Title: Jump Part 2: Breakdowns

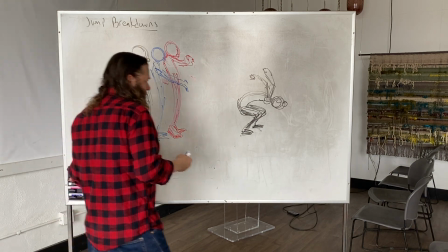Many, many different ways. I'm going to move this guy over a little bit so I can play with it.
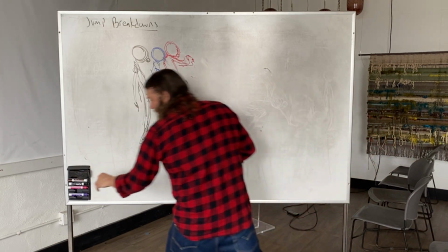I'm going to overdo this one a bit, but feel free to overdo yours as well.
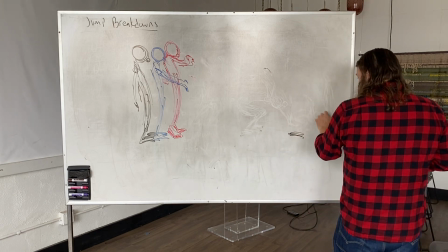Probably 1, 2, maybe 3 breakdowns is plenty, but let's really push that limit here.
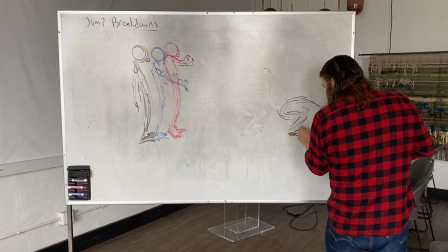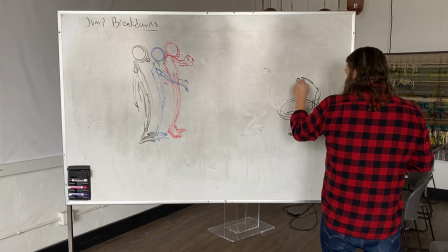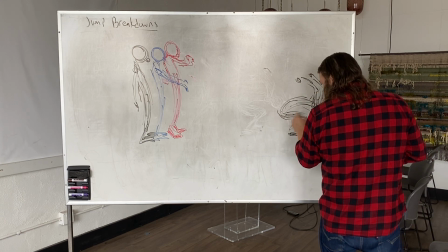All right, so here's our anticipation key. Shift it slightly over.
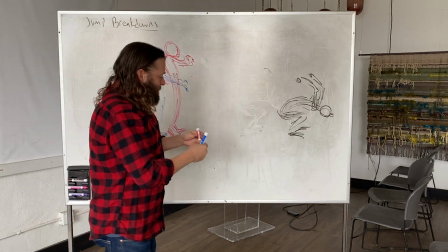So what did I say? I said this, so I can get a drawing where I'm starting the body to go down,
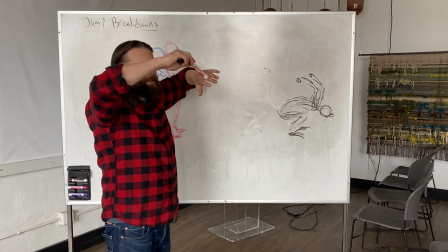but the arms are, I guess, I don't know if this is a true drag, because I would say they're passive,
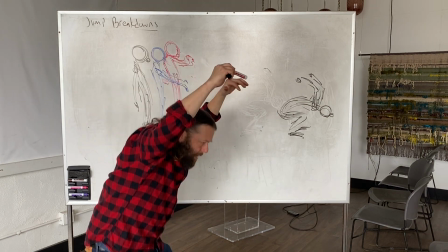but effectively drag, right? So body starts to fall, but the
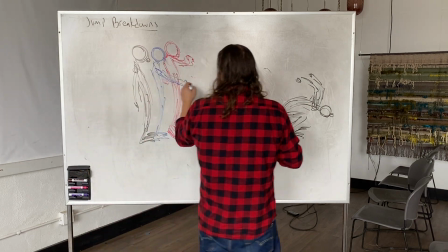arms kind of stay high. So
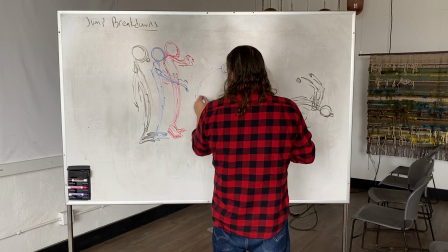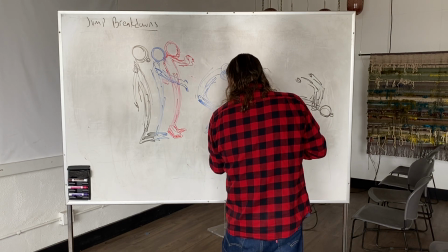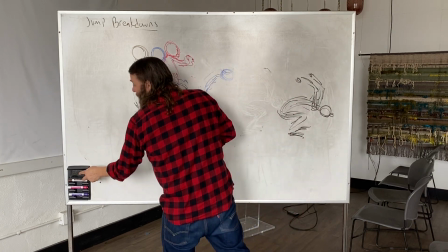and again, this is where it's important not to get caught up in drawing. It's really about where the parts are at given frames, not how well they're drawn.
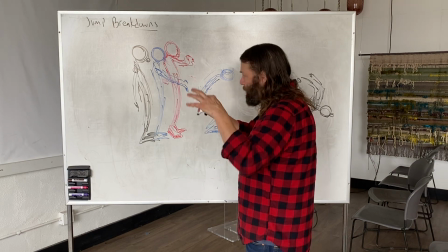And you really just want to roll it. Here I would wish I had the opportunity to kind of roll it, really feel with exactly where I put this arm or how it's going to make the movement.
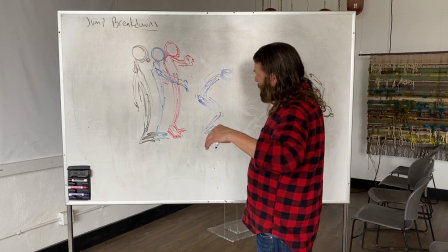But here I have to do it on a board. So
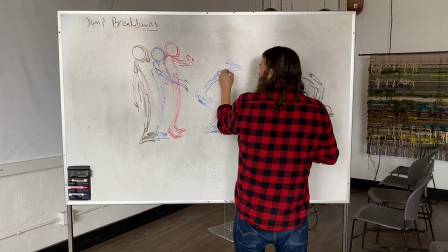this might be an awkward drawing, but remember, animation is not about drawing, it's about the movement it creates.
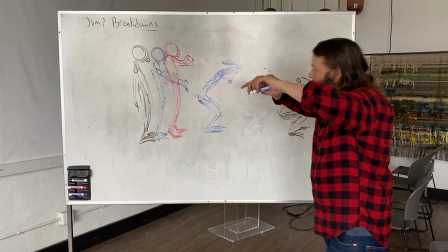Right, so now, here the body starts to fall, but the arms stay behind.
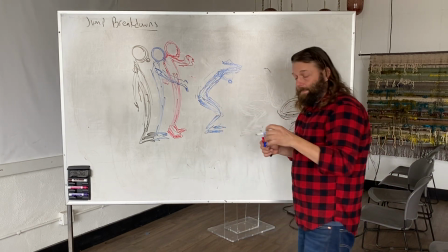It is definite details, but this is animation.
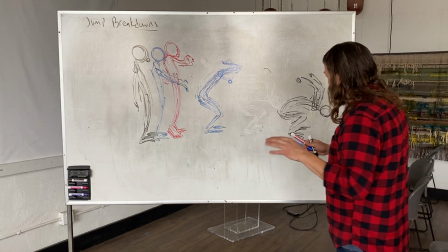And here, this is where I want to create a really kind of proper stagger, because this is really kind of important to jumps, and I do want to kind of see you use this.
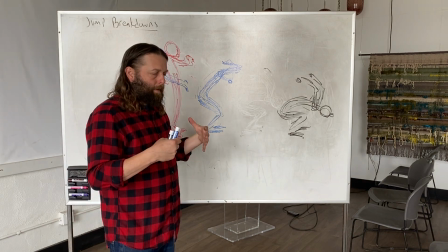Really common in jumps is how the arms work to the body, and then they have overlapping action.
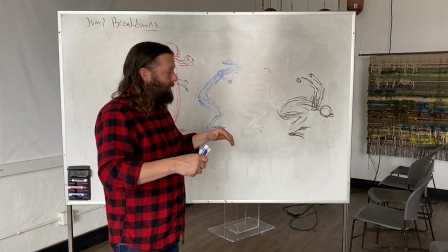So when you go into this pose, what you definitely don't want is the body and the arms to reach that pose at the same time. Right?
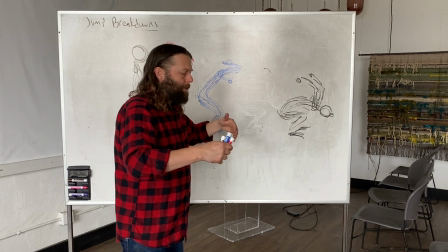It makes it very stiff, makes it very mechanical, where they hit this point together.
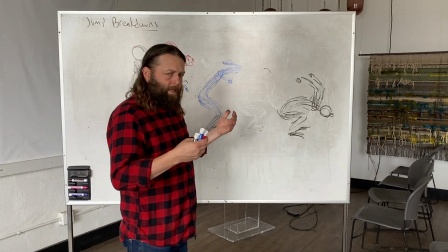What you want is a little bit of a delay. So most likely, I would say the body hits this position first, where you get, right?
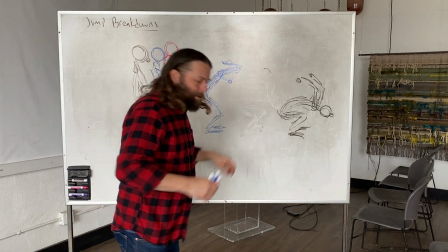So it's this instead of that.
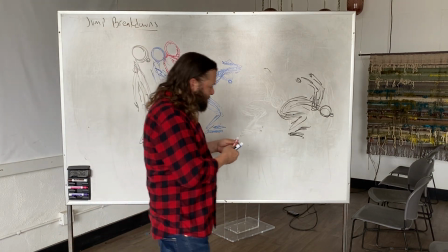right? That's the second is more mechanical. So what I'll do is I'll have a drawing similar to this one in many ways,
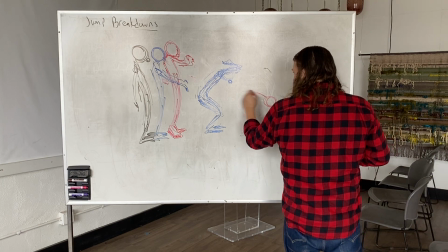is where the body is in this position.
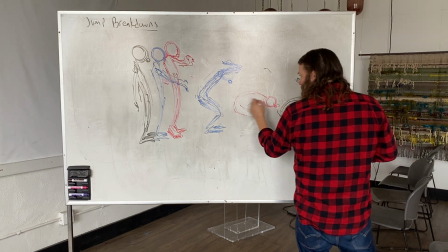You could have it really be a tracing of this pose, or it could just be slightly shy of it, right? Really close, just as this is in the middle of the slow end to that.
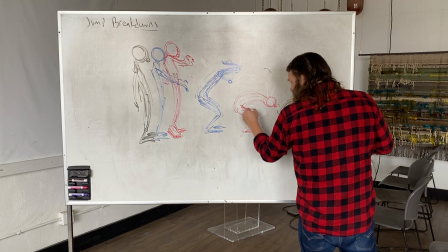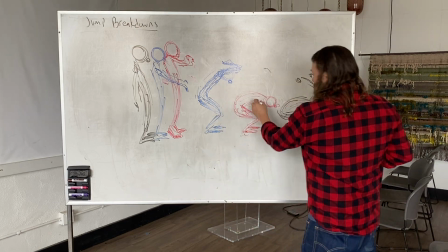But, right, so the arm's gonna do that, but the arms are now in here, right?
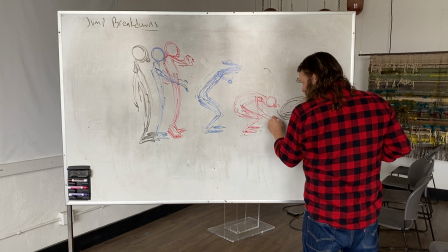Maybe dragging.
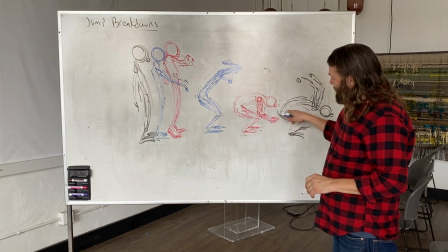So now the body reaches this position, but the arms are still here,
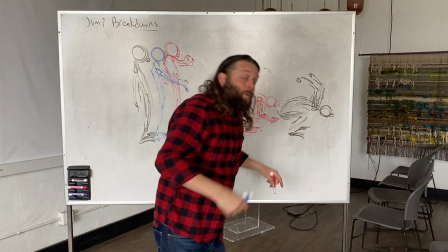and that will create that overlapping action when it's in between, right, of that stagger.
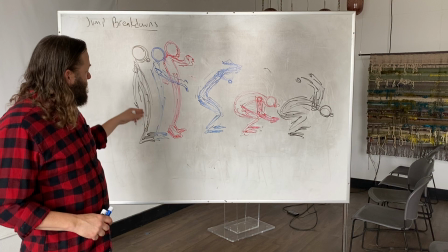So this is just one possible way of breaking down like just between these two keys.
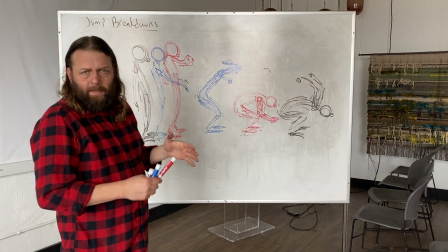Now I have 4 drawings. That I would say is on a lot.
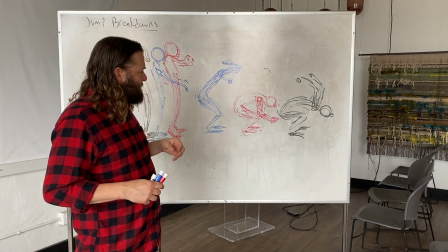If you really want to nuance a particular motion, yeah, 4 breakdowns is totally possible.
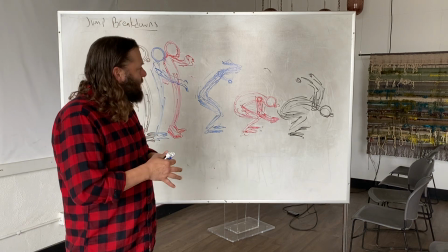Arguably 5 if you want to go further, but I would say this is a lot. When you think about breakdowns, think about how much that movement's going to be seen.
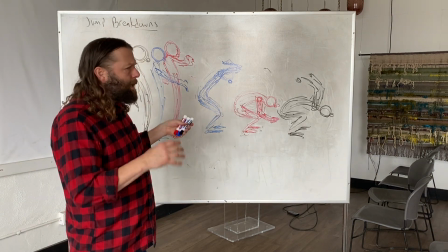So this is quite on the slow side. And in many ways, you should have a sense of how slow, fast you want that to be with your key animatic, right?